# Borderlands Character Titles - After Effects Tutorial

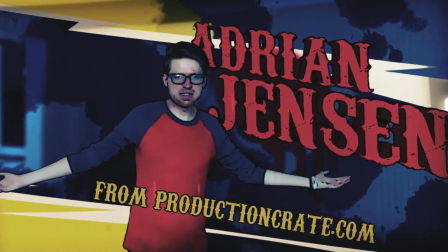What is up, guys? It is me, Adrian Jensen from productioncreate.com.
Today I'm going to show you how to make this effect that you can see on the screen right now. Let's do it. Before I get into it, just a little bit of housekeeping. Normally when I make a tutorial, I really plan out exactly what I'm going to do before I do it, but I just feel like because of the nature of this effect, a step-by-step tutorial is not really going to help you, because yours is going to look different than mine anyway. So instead, what I'm going to do is I have a kind of an idea in my head of what I want this to look like, but I don't have it planned out. I have no idea how I'm going to do it. And what you're going to see, instead of being a real tutorial, is going to be more like you can follow along with my thought process. So it might be a little bumpy, I might make some mistakes, but I'm not going to edit them out to make myself sound smarter. I'm going to leave them in and then correct them as necessary, but I think we're both going to be better off for it.
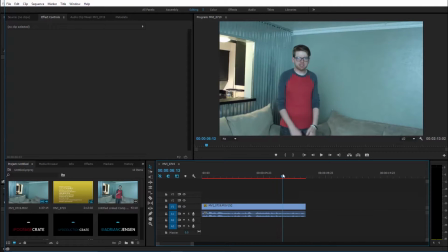So actually, right now, here we are in Premiere, and I have the clip that I intend to use, and I'm going to go ahead and scrub through to the part where I want the effect to actually begin.
What is up, guys? It is me, Adrian Jen.
So yeah, I'm thinking right there. So I'm going to grab the razor tool and just give that a slice,
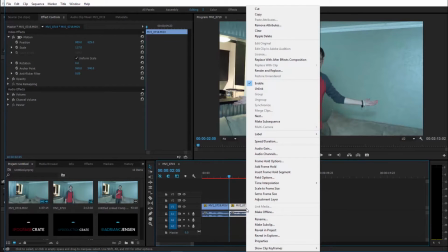a little slicey slice, and then I'll right-click on it, replace it with an After Effects composition.
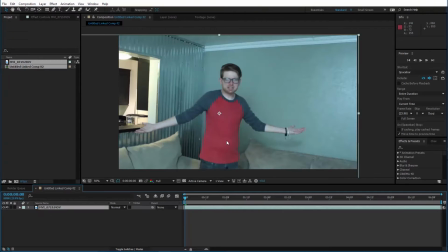So let's wait for that to pop up automatically. Boom, there it is. I'm going to go ahead and pre-compose it right off the bat. All right, so there we go. We've got our footage in After Effects.
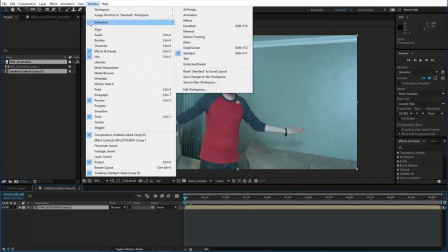Right now I'm going to click this window button and come down to Extensions and hit Adobe Color Themes.
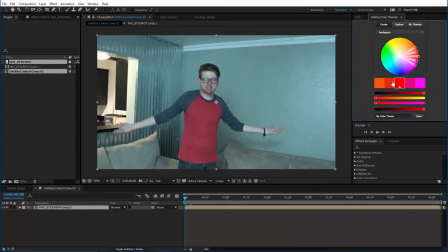And this is going to bring up a really cool little window that's going to be pretty useful for, you know, designing color schemes. So whenever you're doing an effect kind of like this and you want to make sure for sure that your colors will look good together,
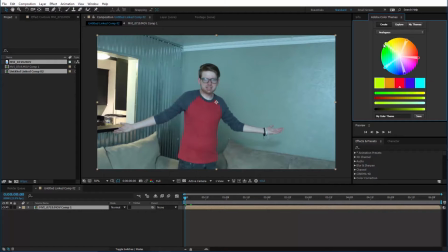you can use this extension and it will generate for you some palettes of colors that are guaranteed to look nice. Alright, so we'll leave that alone for now. Right now I want to maybe duplicate this first layer and I'll name the top one Freeze Frame,
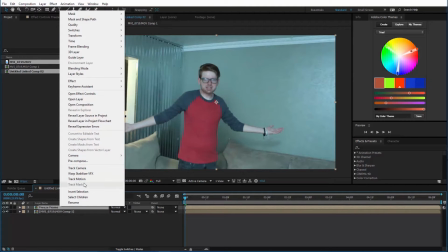however I decide to spell that, and I'll right click on it and hit Time Freeze Frame.
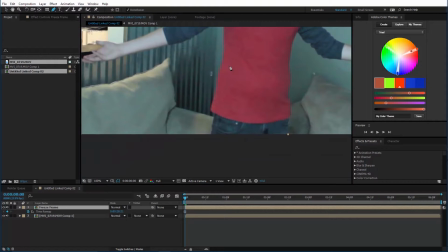And let's go ahead and grab the mask, and I'll have Roto Bezier on to give me a cleaner mask, and I'm just going to go through and cut this out.
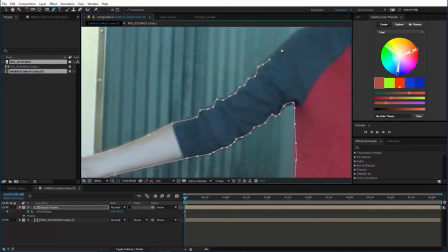And since it's a freeze frame, I'm not actually rotoscoping here. I'm going to go ahead and try to make it pretty tight.
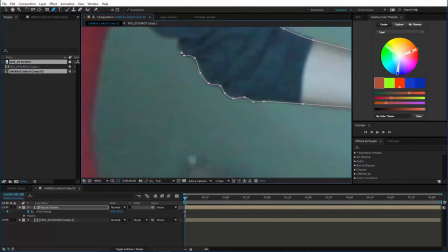So there we go, we've got this jerk all cut out real nice.
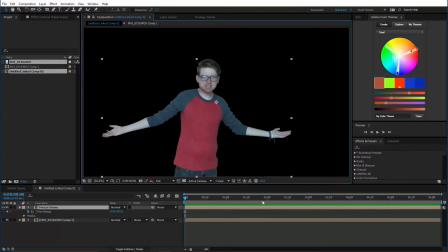So some of you guys might know about the TuneIt plugin from Red Giant, but I don't know if you're aware, there's actually a cartoon plugin built in After Effects already. You just type cartoon right here, and you can just drag that on and it will do the same thing for free.
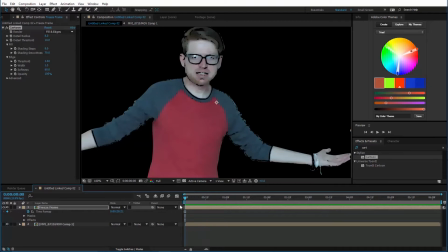Now the TuneIt cartoon effect has a lot more features to it, but this will work for what we're trying to do here.
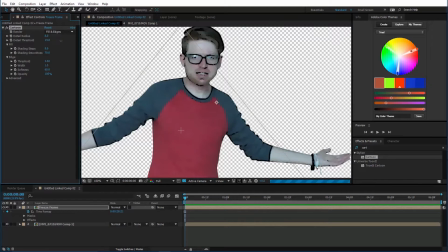So let's just play around with these settings to try to come up with something prettier.
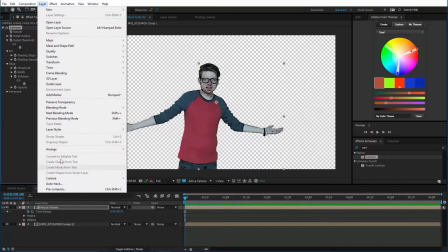Okay, and I'm actually going to add a layer style to this, which is going to be a stroke.
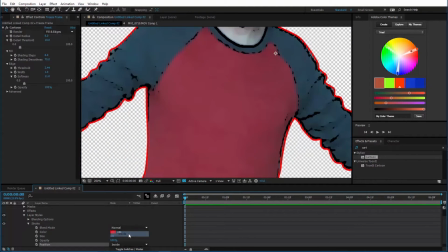And I'll change it to be an interior stroke. And I'll change the color to black.
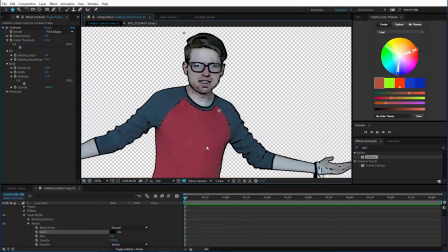And actually, I'm going to go ahead and pre-compose this. And on top of that, I'm going to add an effect called Roughen Edges. And what this will do is it'll make it so the exterior stroke has some
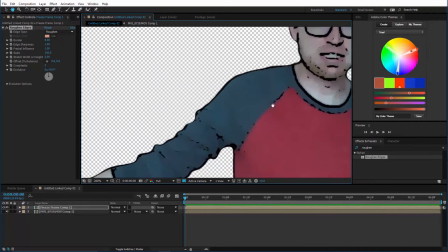variation to it instead of just being a consistent width all the way through.
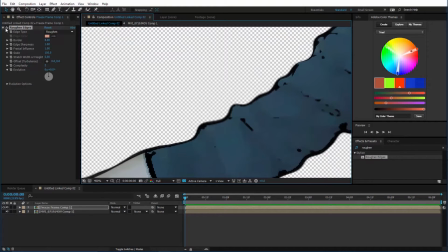You don't have to do that, but I like it. Makes it look less like I just threw an effect on there, which I did because I am not doing this by hand, guys.
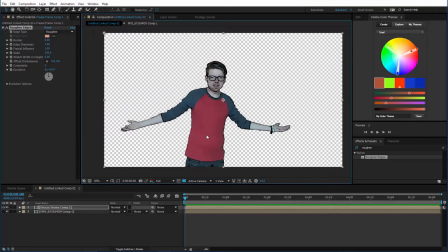So there we go. I think I might actually add a puppet pin effect to this as well, so we can kind of make it have a small bit of subtle animation. It's real, real small. Kind of simulate slow motion or whatever. Straighten those arms out. All right, there we go.
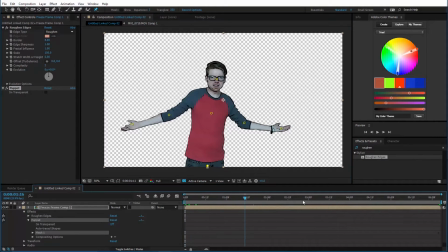So I think now would be an acceptable time to come up with our color theme.
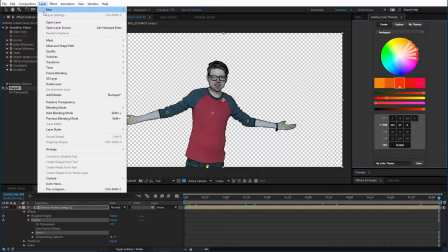So what I want to go ahead and do is come to Layer and hit New Solid.
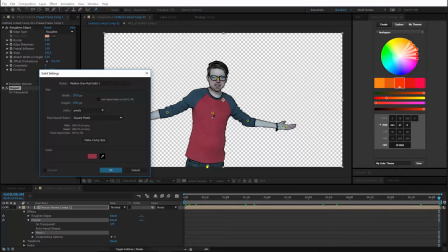The only reason I'm doing this is so I can use the color picker to grab the red that's on my shirt, because I know I want to use this color.
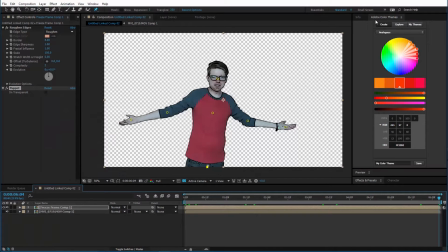Actually, maybe I want it a little brighter. So before that, I'll go ahead and add a hue saturation effect.
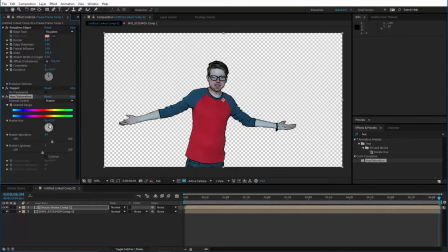Just bump up that saturation a little bit. You can change this dramatically if you want to make it something crazy. I'd rather keep it red, but just make it a red that I like a little better.
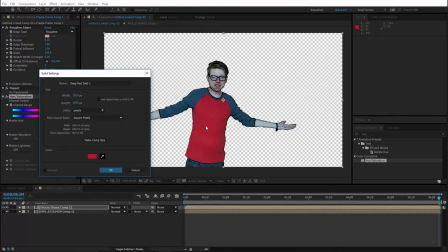So we'll go back to that new solid thing so that I can grab the color, and this just so that I can steal the hex value of it.
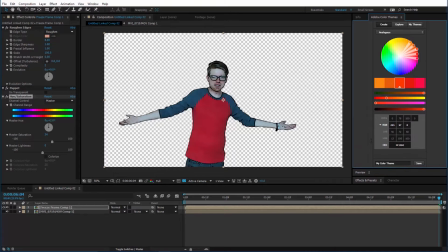So that when I go back to the color theme window, I can paste it right here, and it will generate for us a theme.
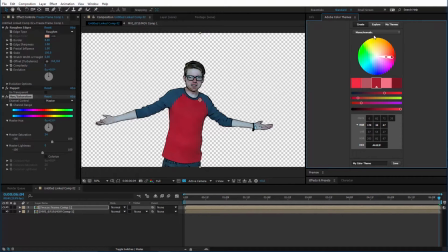And now we can just cycle through the different types of themes and find one we like. This one gives us a lot of color options. I like it. Here we got red and green. That's going to look Christmassy, which I don't really want. That one's all red. So actually I'm gonna go with the triad.
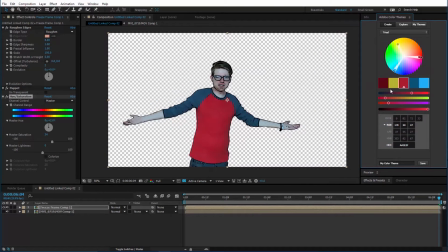So now we've got a little blue, a little red, a little yellow, but in a way that they're specifically designed to work together.
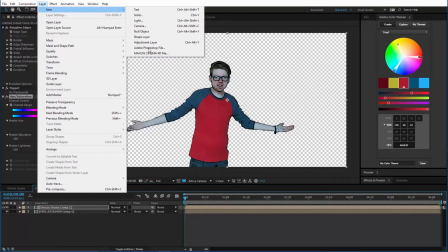I think I might want to add kind of a border to this. So I'll just add a new solid
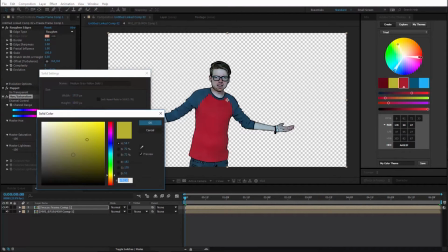and I'll choose this yellow color, but just really make it pretty pale.
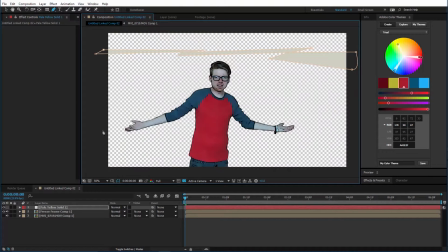Just give it a similar hue though. And using the masking tool, I'm going to uncheck rotor bezier and I'm just going to make some kind of lightning bolt shapes. All right. Now kind of twist those around so they're more diagonal.
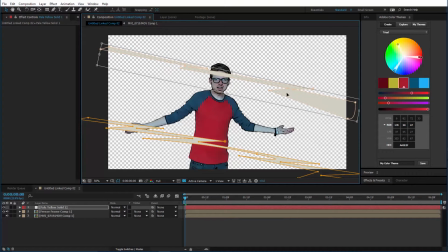Maybe this is a better direction.
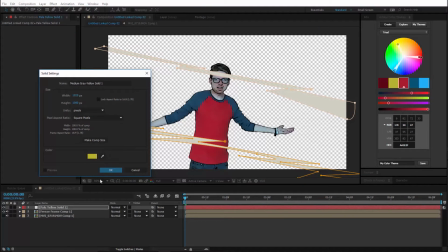Okay, maybe behind that I'll add a brighter yellow solid and mask that off towards the edge.
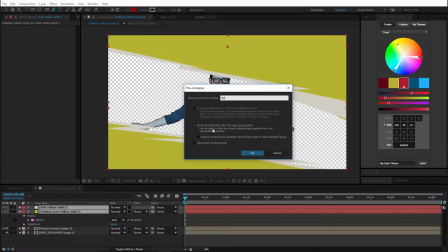Okay, and if I pre-compose those and call them border, bring them down below my dude here.
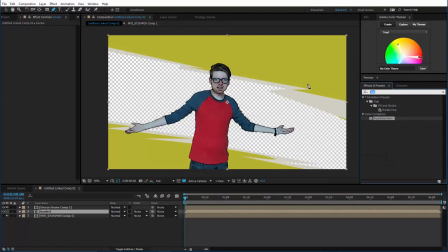And I'm gonna go ahead and add a turbulent displace effect. Maybe jack up the size quite a bit. And the amount, I'll keyframe maybe about 20 down later on to 0.
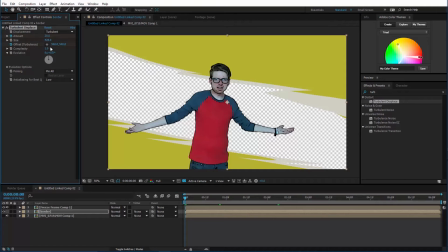And then I'll go ahead and I'll animate the offset turbulence to kind of move in the direction that we have suggested here.
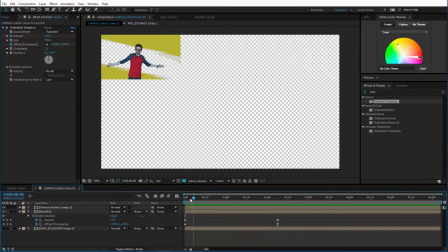All right, that's cool. It suggests some movement, kind of.
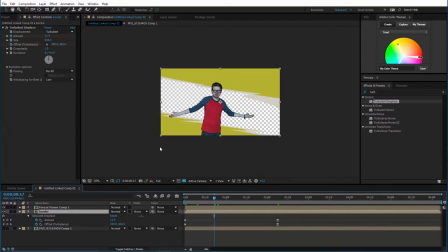It's taking up too much space, but I can fix that by just scaling it up like this.
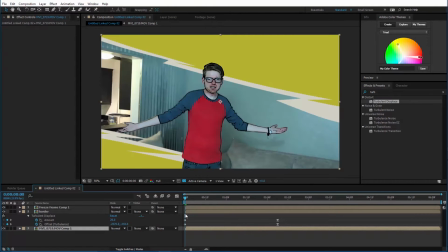And there we go for now. So for the background, I'm just gonna take the existing background and pre-compose it again.
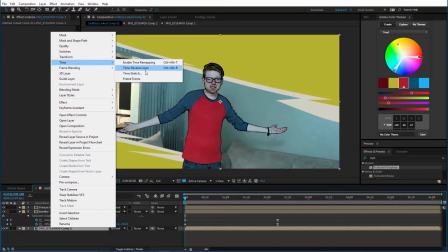And I'm just gonna freeze frame that as well. And I'll add a tint to it.
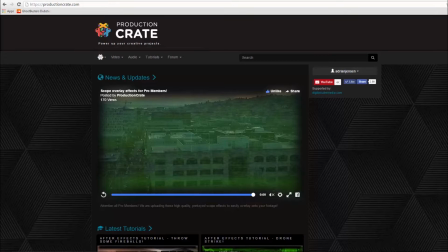And change the colors to one of these blues. All right, and now let's pop on over to the Production Create website and we're gonna start grabbing some assets.
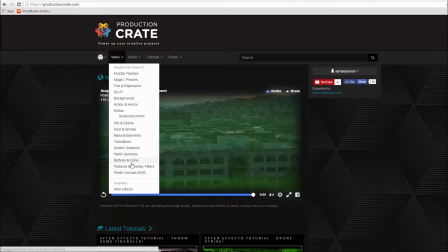So I'm gonna open up the textures and overlay filters.
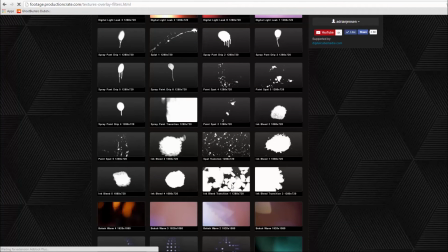And I think I want to start with the ink bleed transition number one.
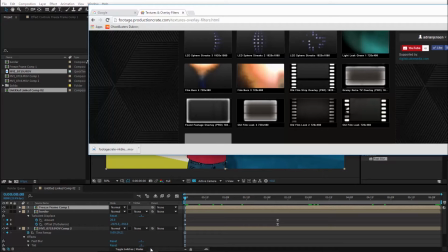Go ahead and download that real quick. Let's bring that into the project.
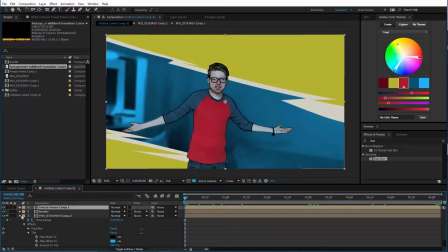Drop it into the composite as well. Fit it to the composition and we're going to
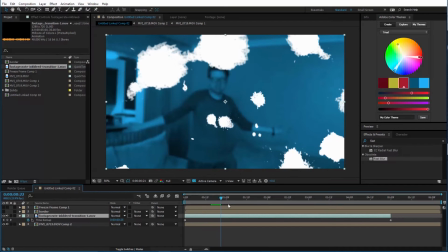time remap it and just come forward to a point where you look like you have enough coverage.
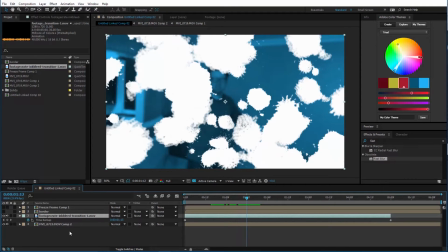I don't want to go too crazy. And we'll add a keyframe there and then delete the last keyframe.
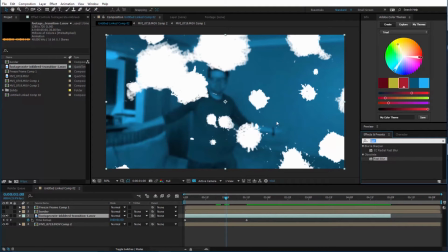Now I'll add a tint effect to this as well. And let's see what color we want.
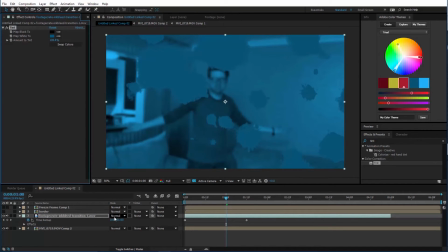I'm going to use the darker blue and give it a multiply transfer mode.
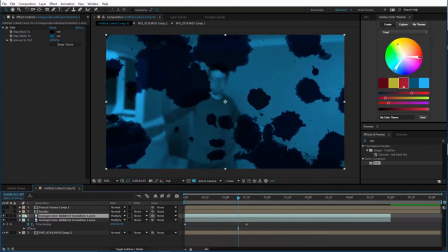Maybe just so it doesn't seem like it stops so suddenly, I'm gonna duplicate it, get rid of the time remap on that second one, but add a new time remap.
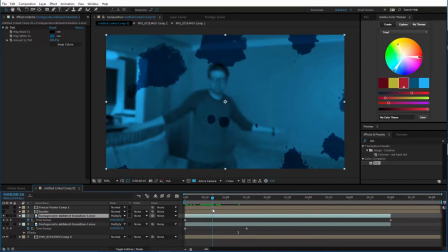Stop it earlier so there's not as many. It'll move it forward in time.
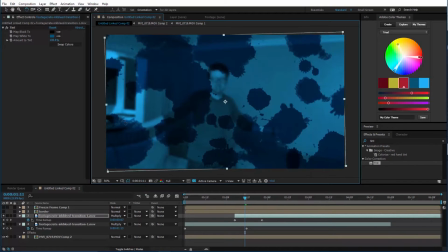Maybe turn this upside down or something so it doesn't quite look like it's the same clip.
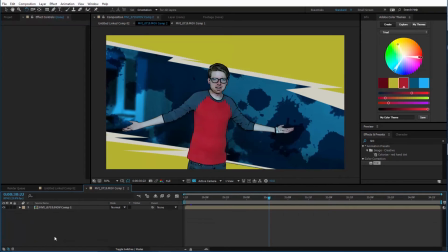All right, I think I'll go back into that border composition as well
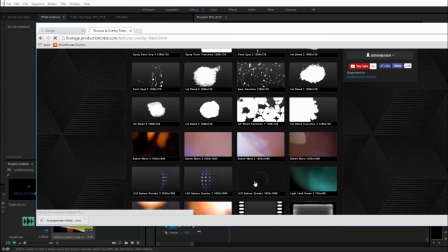and perhaps download the second ink bleed transition.
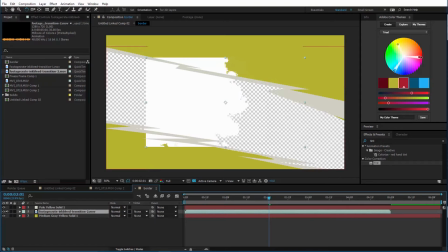Bring that in over the darker yellow.